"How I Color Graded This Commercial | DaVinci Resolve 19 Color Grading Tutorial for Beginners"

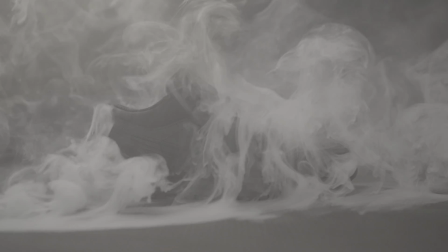[0:00]
Okay, you guys asked for it, so here it is. I'm gonna show you how I color graded my sneaker commercial.
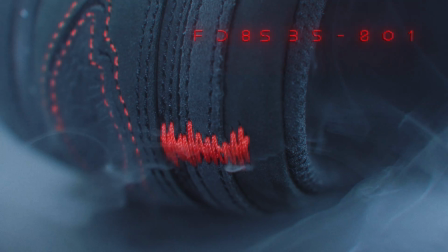[0:05]
And you can do almost everything in the free version of DaVinci Resolve.
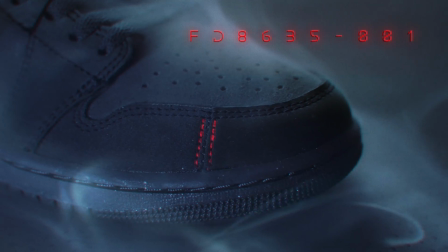[0:09]
And for the original, I used DaVinci Resolve 18, but now that I'm using DaVinci Resolve 19,
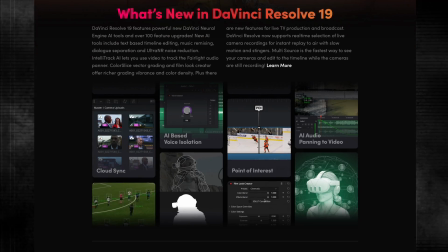[0:14]
I thought it would be interesting to also show you how some of the new tools could be used when color grading something like this. Now, it's not a must if you haven't downloaded DaVinci Resolve 19 yet, because it's still in beta. No problem, you can get exactly the same result in DaVinci Resolve 18. But before we start color grading, something super duper ultra mega important, yeah. And I know I've talked about this before, and I also know that some of you are probably gonna wanna skip this, but don't, okay? Yeah, I can already see you eyeballing the chapters down there. But don't skip it, because that would be a mistake. The mistake that I also made when I started editing and color grading videos. And, well, the frustration was real. So skip it at your own risk, okay? Okay, here it is. So let's say you see a color grade that you really, really like. You'll probably be like, okay, I love this look. Now I just have to find out how they did it. A color grading tutorial, right? No, wrong.
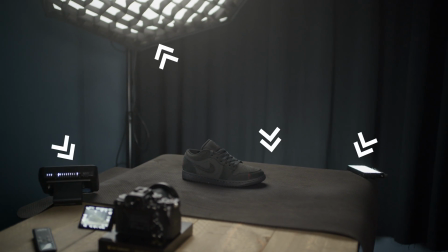[1:06]
What you should do first is analyze the lighting, because 50% or maybe even more of what makes a look is the lighting, not the color grading. Lighting is the single most important thing. If you slap the same color grade on two clips with different lighting, it will never look the same.
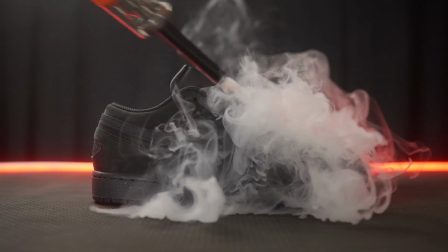[1:22]
Impossible. Here's a simple example. For my sneaker commercial, my first idea was to use a red light in the background.
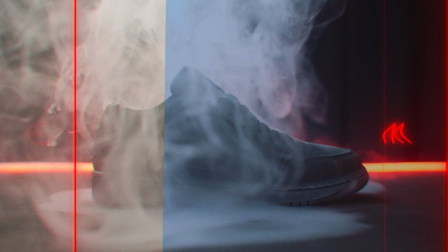[1:28]
And so I tried it, graded the footage, but I didn't like the result.
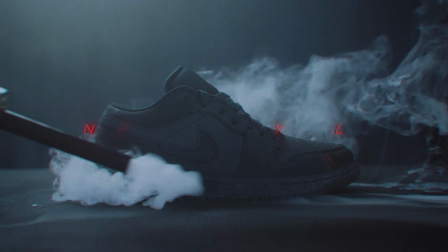[1:33]
And so I decided to try it without that red light, and it instantly looked so much better.
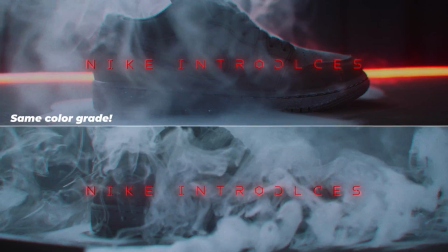[1:38]
Here's the same color grade with and without that red light. And in this case, I just removed that red light. All the rest is exactly the same. So imagine what it would be if the lighting would be completely different, you know? Now, of course, that doesn't mean that one looks objectively better than the other. No, of course not. I just didn't like the one with the red light. But if you do, that's totally fine. Go for it. It's just personal preference, you know? Okay, now that we got that out of the way, let's see how we graded that footage.
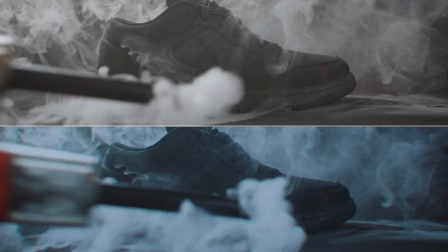[2:07]
It's super simple, and the reason why it's so simple actually is because we don't have to deal with a lot of colors here, and skin tones and things like that. It's almost black and white. And I actually also used one of my LUTs to color grade that footage, so I was done in literally 30 seconds, but I'm gonna show you how to do it without a LUT, of course. Here we go. So let's go to the color page, and the first thing I wanna do here is add a color space transform,
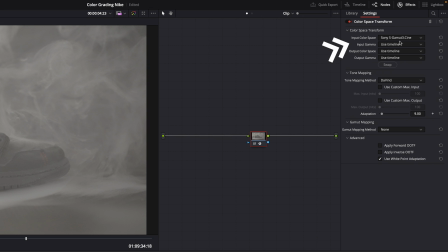[2:33]
because I shot this footage in S-Log3, so let's set it to that profile here,
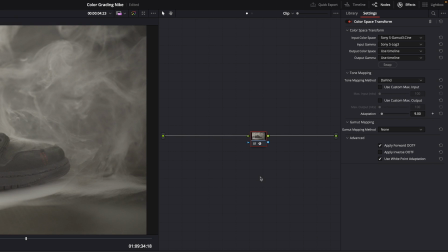[2:38]
S-Log3 and sgamma3.cine. Those were my camera settings for the color profile.
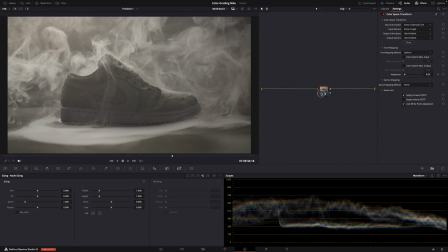[2:44]
And now the footage looks normal. So this is what the scene looked like in real life. Almost black and white, right? But I wanted to go for this futuristic, gritty sci-fi look. So let's add another node before the color space transform,
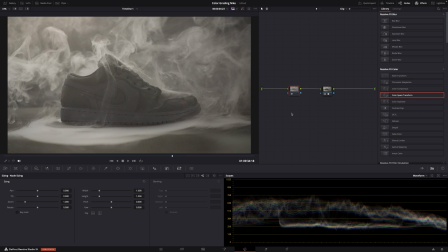[2:59]
and this is where we'll do some simple color adjustments to pull the whole image more towards that blue cyan.
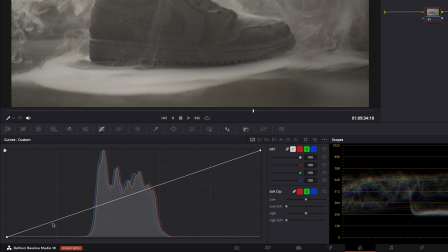[3:06]
First, let's add some contrast here in the curves. Just pull this to the right to make the shadows darker.
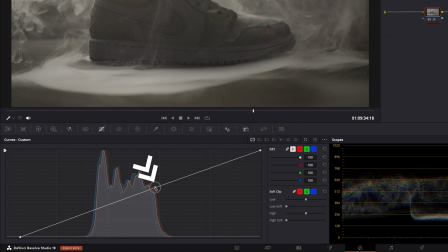[3:12]
And here, the midtones and the highlights, let's pull them up a little bit.
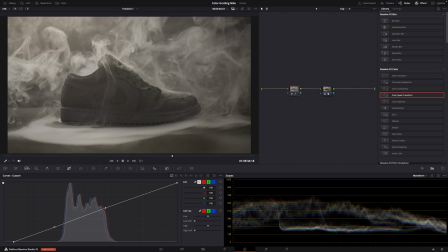[3:17]
It gives the image a bit more contrast. Then, you could use temperature here to make the image cooler, but it doesn't give me enough control here.
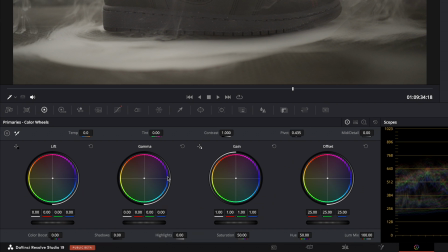[3:25]
So let's use the color wheels. First, the primaries. Lift, gamma, and gain. And it's just a matter of pulling each one towards blue or cyan, whatever you like actually.
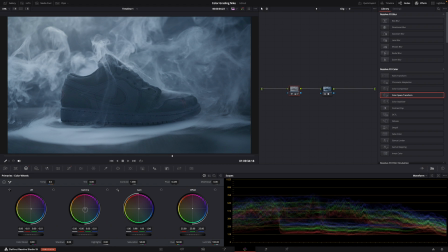[3:37]
And it doesn't have to be a lot, see? Just a little bit already makes a big difference. And then just keep tweaking it until you like the result. But now we have a problem, because the adjustments we just did affected the whole image, also the shoe.
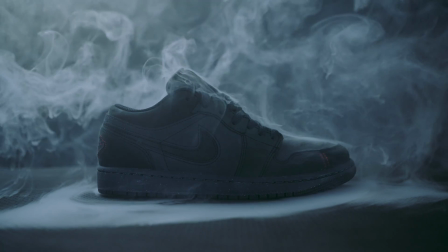[3:51]
And it makes the color of the shoe a bit too greenish cyan, while in real life it's more like a warm gray.
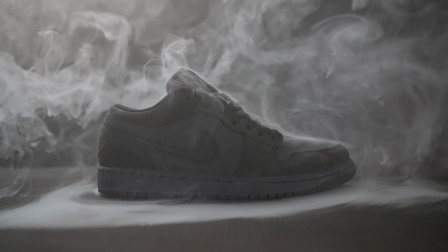[4:00]
So I want it to look a little bit warmer.